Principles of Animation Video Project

Hello. So today I'm going to be talking about the principles of animation.
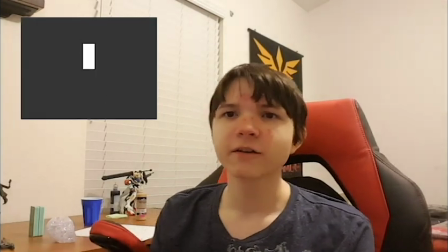Squash and stretch is a very important principle that gives characters the illusion of gravity, weight, mass, flexibility while moving. When squashing and stretching, it is very important to stay consistent with something stretches.
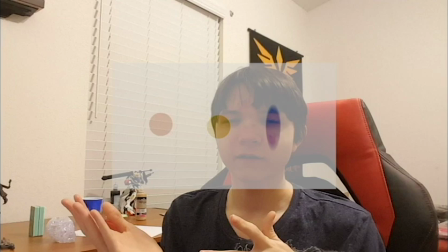It gets thinner, and when it gets squashed, it gets wider.
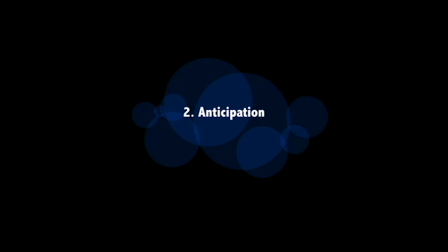The second principle is anticipation. Anticipation is the little movements that happen before the larger movements.
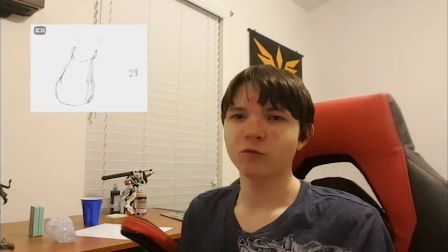Similar to how you were to say throw a ball. When you throw a ball, you draw back your hand and then throw it. In animation, you need to do this similar approach with the anticipation. Otherwise, it wouldn't seem real. Say a ball's here, it would be going out. Wouldn't appear very real, now would it? Without these overall actions, our general animations and movements would appear stale and lifeless.
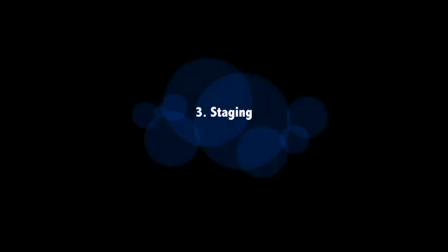So staging an animation is akin to composition, like an artwork.
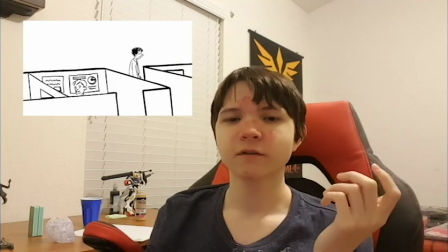To gain the viewer's eyes, we utilize motion.
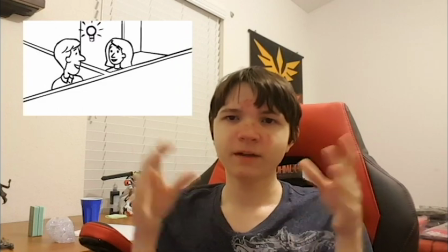It is important to focus on the main thing and minimize all other movements within the scene. So the fourth principle is the straight ahead action and pose to pose. Straight ahead involves drawing out frame by frame by frame by frame.
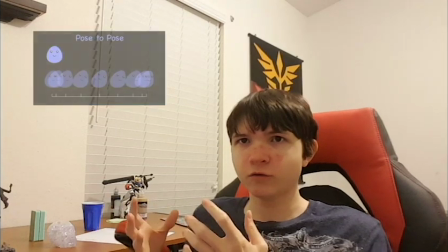This is usually the one you go to when you want to have a more realistic movement.
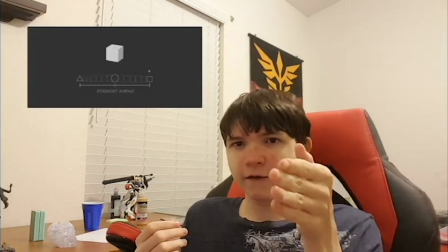The other one is pose to pose. You have your beginning frame and your start frame, and then some frames in between.
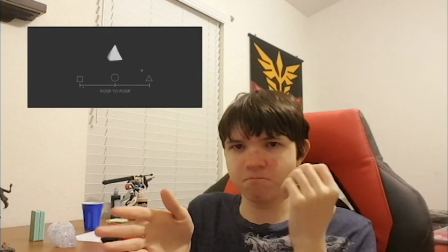This offers more control over the dramatic effects and emotions behind it. The fifth principle is follow through and overlapping action.
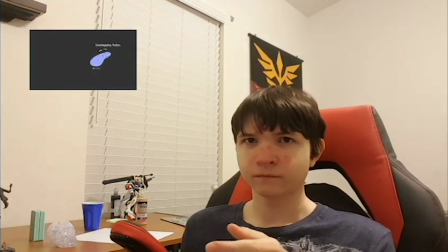When objects stop moving, most of the objects will stop at different intervals.
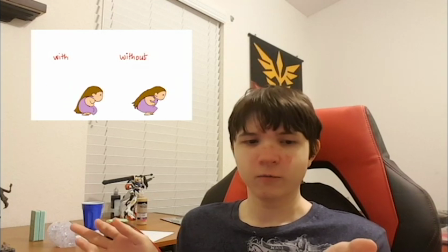As well as for the overlapping action, when in motion, some parts of a character will move faster than others.
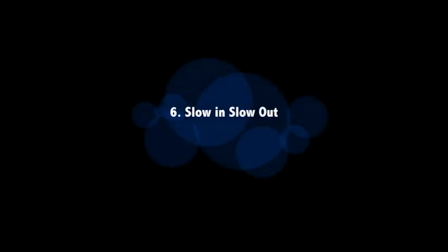The sixth principle is the slow in and slow out principle.
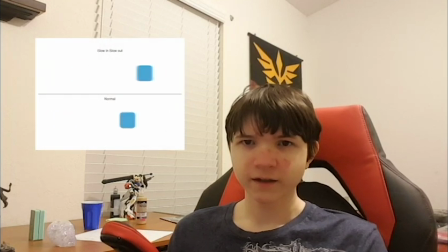Similar to easy ease in After Effects, it is the act of objects easing in and out. When easing in and out, there are more frames when stopping and starting the motion rather than in between, which also gives it more life.
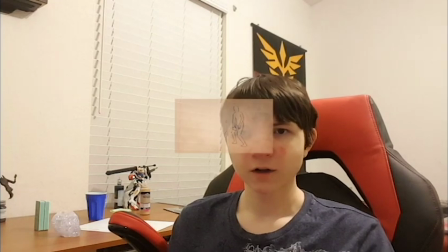The seventh principle is arcs. According to the laws of physics, objects follow an arc when moving.
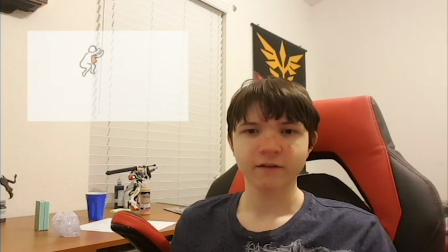The eighth principle is the secondary actions. Secondary actions support or emphasize primary actions within the scene.
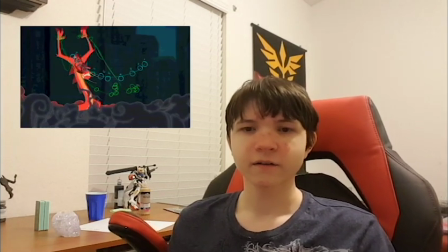By using secondary actions, your characters and objects gain more dimension.